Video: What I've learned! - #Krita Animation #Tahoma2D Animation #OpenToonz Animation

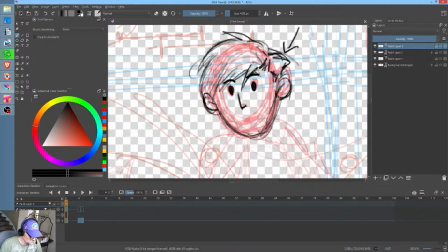I've gotten more mileage out of eyebrows and blinks recently than you can shake a stick at. Here's why. If I go Control Insert here and make this a keyframe, so we know what's going to happen here.
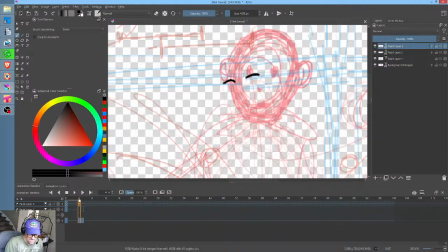Number one, we're probably going to be able to reuse the head. We already figured that out.
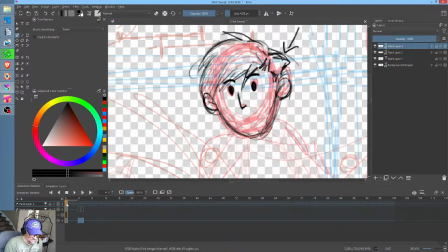Okay, so we've got this moment before he moves. Where are we going to do anything with that? And I'm going to say, well,
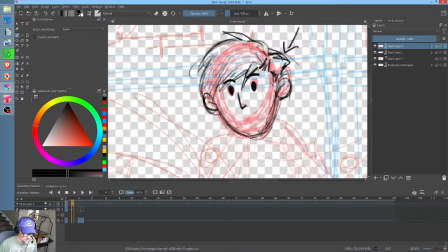what if we go ahead and give it 2 frames and just see what we can do here in terms of adding some character, right?
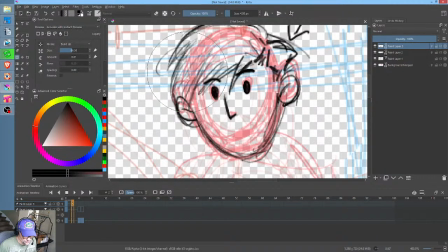So what I'm going to do is I'm going to say, let's do 1 down, 1 up. And in this case, I'm going to go ahead and squish this down a little more, like inquisitively.
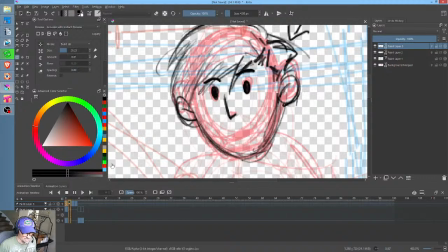Okay? Having the eyebrows on a separate layer often turns out to be a big win.
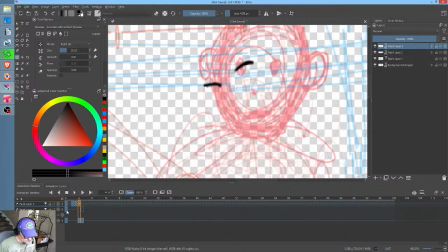Now, what do we do here?
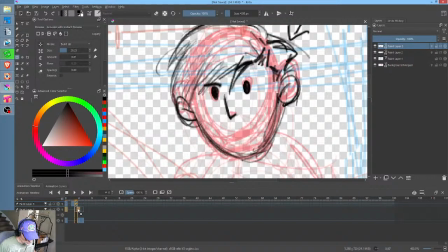Well, in this case, we already figured out the head was rigid, right?
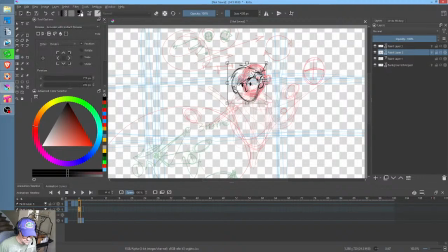So, I'm going to just go ahead and just follow the plan. And in this case, what I'll do is select this. Now, I'm assuming, you know, I'm not doing a proper ink step here, obviously. So, Control-Shift-V.
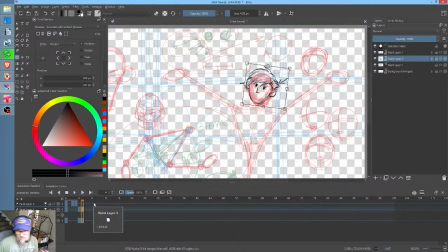Okay, so again, like I said, just lessons I've learned is you really want to ask yourself, as honest as you can be,
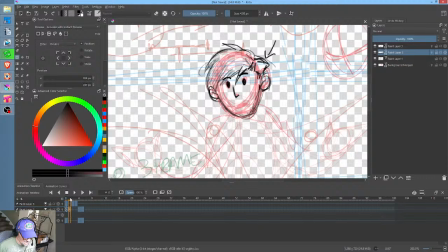is does it turn out that without redrawing that head 3 times, does it turn out that this is good enough, that this is just as good? And I'm going to argue that it is in this case, okay? It's not all, whoops, that's the wrong layer. It's not always, doesn't always turn out to be the case, but the point is that it often does.
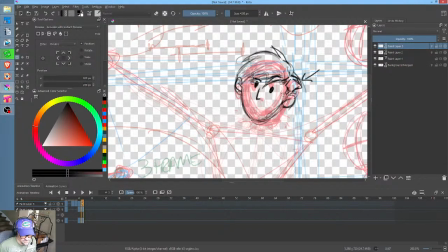And here, the question now becomes, well, are we going to do any more with the eyebrows? And well, why not? We can. So if he's excited and he's sharing some valuable information that people are going to get really thrilled about, maybe he's, you know.
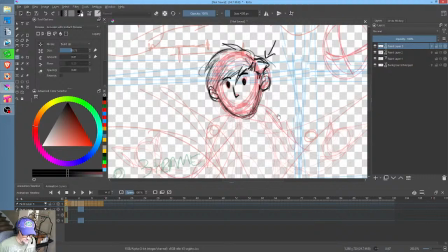So we have this change in characterization, right? And so then we wind up with blomp.
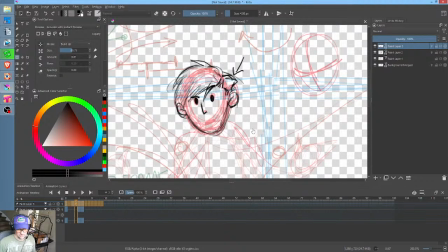Okay, so now, to be honest, the initial great example of overlapping action, actually, Tom, I'm glad I did this because this circles back to your question in a really elegant way, which is this.
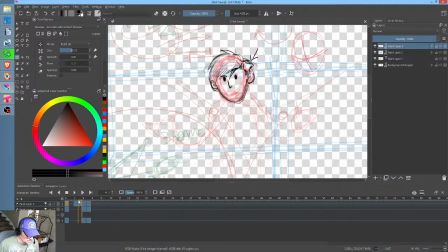Again, tactically, I have to ask myself this question. Does this little bit with the eyebrows, and I'm going to turn the sketch off. Okay, the question you got to ask yourself now is, does this matter? Did it matter?
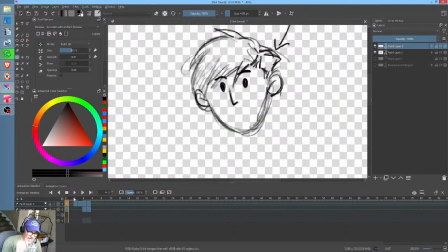Because of overlapping action, it's wasted. You don't even see it. So if that change in characterization which says, ooh, I'm thinking about something like, what's going on here or whatever, you know, if that matters, then this timing is wrong.
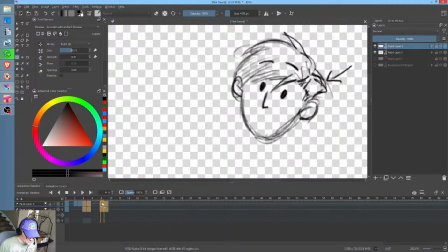Clearly. If this matters, then this needs to be downstream so that our audience,
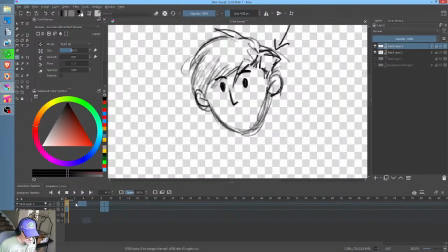and I'm even going to move this down 2 frames, so that our audience can digest it, and then he moves. And as you can see, the timing's even worse. It actually needs to be even further downstream. So everything right now in terms of overlapping action actually hinges on this simple question. Does the eyebrow thing matter?
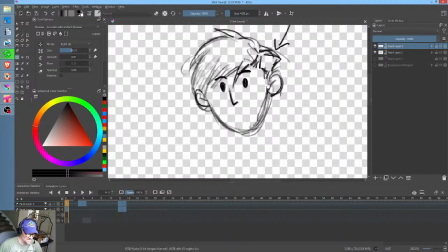Now, as an animator, how many times you guys have you been in a situation where you did something like we had here a moment ago, where the eyebrows moved, and then we had the move with the head,
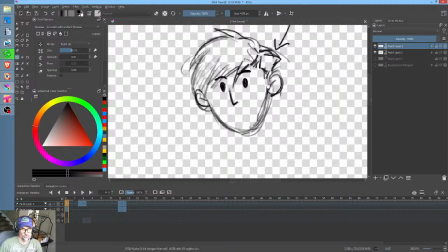and your gut told you this is wrong. This is wrong. And the reason it's wrong is because it doesn't feel right anymore. The acting is lost.
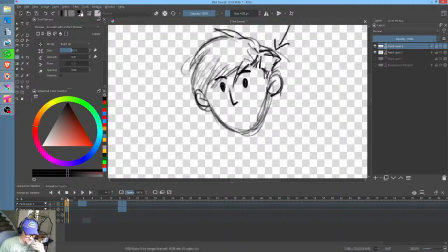I don't see the motion in the eyebrows because it all goes by and now he's on the move and we never get to digest it. But you keep it anyway because you did the work and you don't want to throw it away. Here you only have 2 choices.
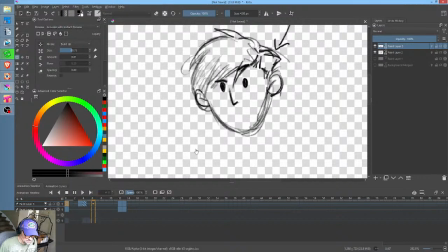Either you let the audience enjoy that bit of acting like that and then do the move, or you get rid of the bit of acting.
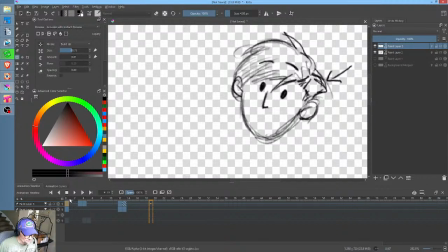Take your pick, but it's got to be one or the other. Otherwise, you're really harming your shot because you've got all this motion.
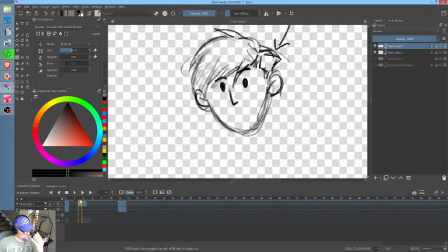It's like it subconsciously your audience is going, what just happened? Like something happened. I don't even know what it was. It's like boom. It just kind of went by. So you got to make that decision. And in this case, the decision's going to be yes, the acting matters.
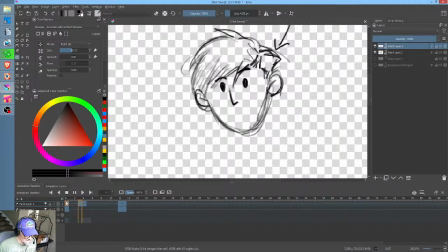Well, if the acting matters, then the rest of the acting needs to be thrown downstream a bit.
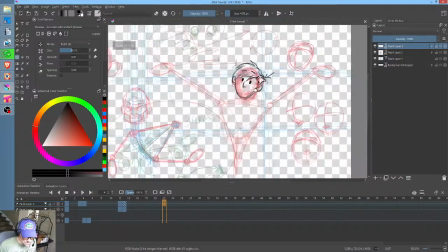Okay? And these are just choices you make as you go that you just sort of have to discover what's going on. And it could turn out that by moving this downstream like that, that after his eyebrows go up, let me see something here.
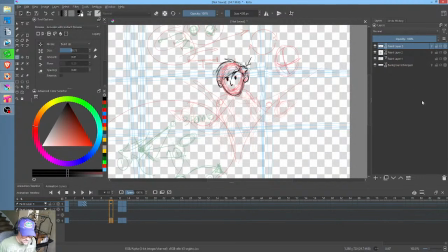Okay, so I'm seeing something else that I think is interesting. So I'm going, well, if the acting in the eyebrows is good,
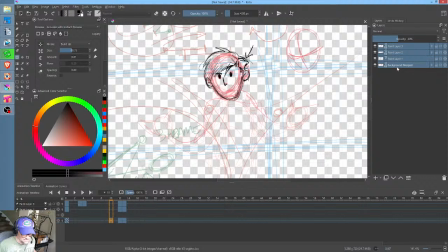maybe there is a place for some overlapping action here that I hadn't considered. I'm going to put all this in a group so that so that I can work on all the groups as a unit. Okay? And I'm going to do a free transform here.
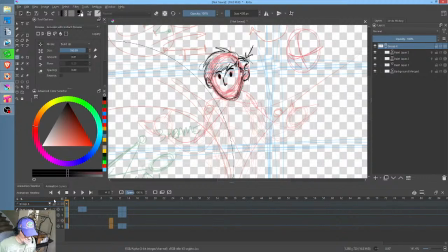Well, actually, I think I'm going to do a liquify. Make it really, really big because what I'm feeling here is that once he I guess I need to refill the cache. Once he goes like that, I'm just feeling a little shift in body weight.
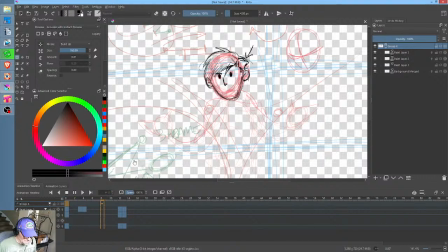Very subtle. It could happen with the eye thing. This is where you're going to have overlapping action. Why don't we make it 1 frame of it? So what I'm going to do is I'm going to go ahead and shift his body weight a little bit.
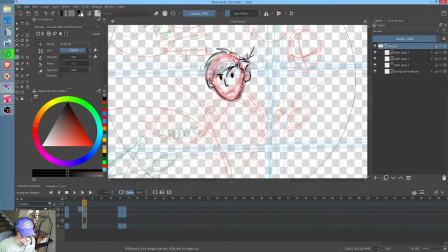The Liquify Tool is hard to control right now, so that's why it looks a little bit hokey. And then I'm going to go ahead and add another bit afterwards. Okay? Now, again, I'm kind of fighting with the Liquify Tool a little bit, but let's just see how that feels.
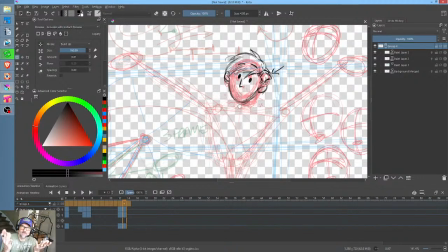Boom. Yeah, see? Okay. So now you have overlapping action, but I discovered the overlapping action. I didn't know in advance that that was what I was going to do. I didn't know. What I did know was I wanted that little eyebrow thing where he's like, what's going on here?
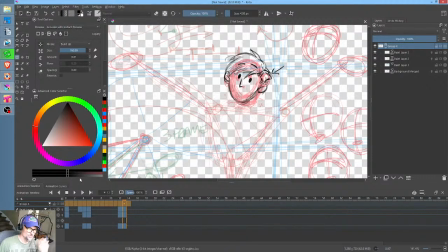And so there's stuff that you know, and then there's stuff that you discover. And this is true, and I could get philosophical here because it's true in all aspects of life.
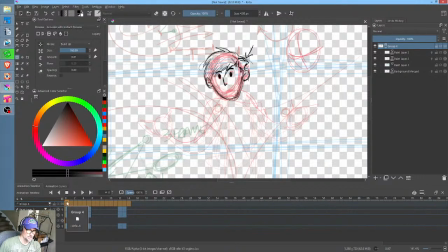If you try too hard to predict what's going to work, you're either never going to get anything done, or you're going to be a doe in headlights that's always freezing in your tracks and are afraid to fail.
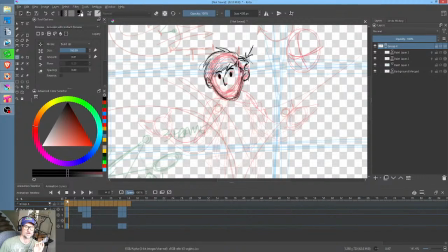There's a whole host of things that go wrong that have to do with trying to be too predictive in your approach to life and your approach to animation. Don't do it. Flow with it, right? Just try stuff. If it works, it works.
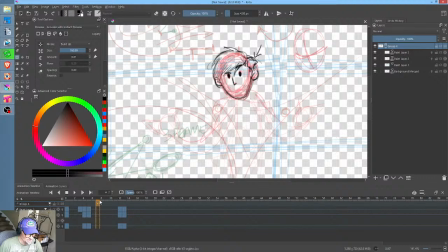If it doesn't, it doesn't. Now, here is the whole thing going to break because his whole body weight was shifted to here, but yet here we're back to the original position. It turns out, guess what? Coincidence of coincidences.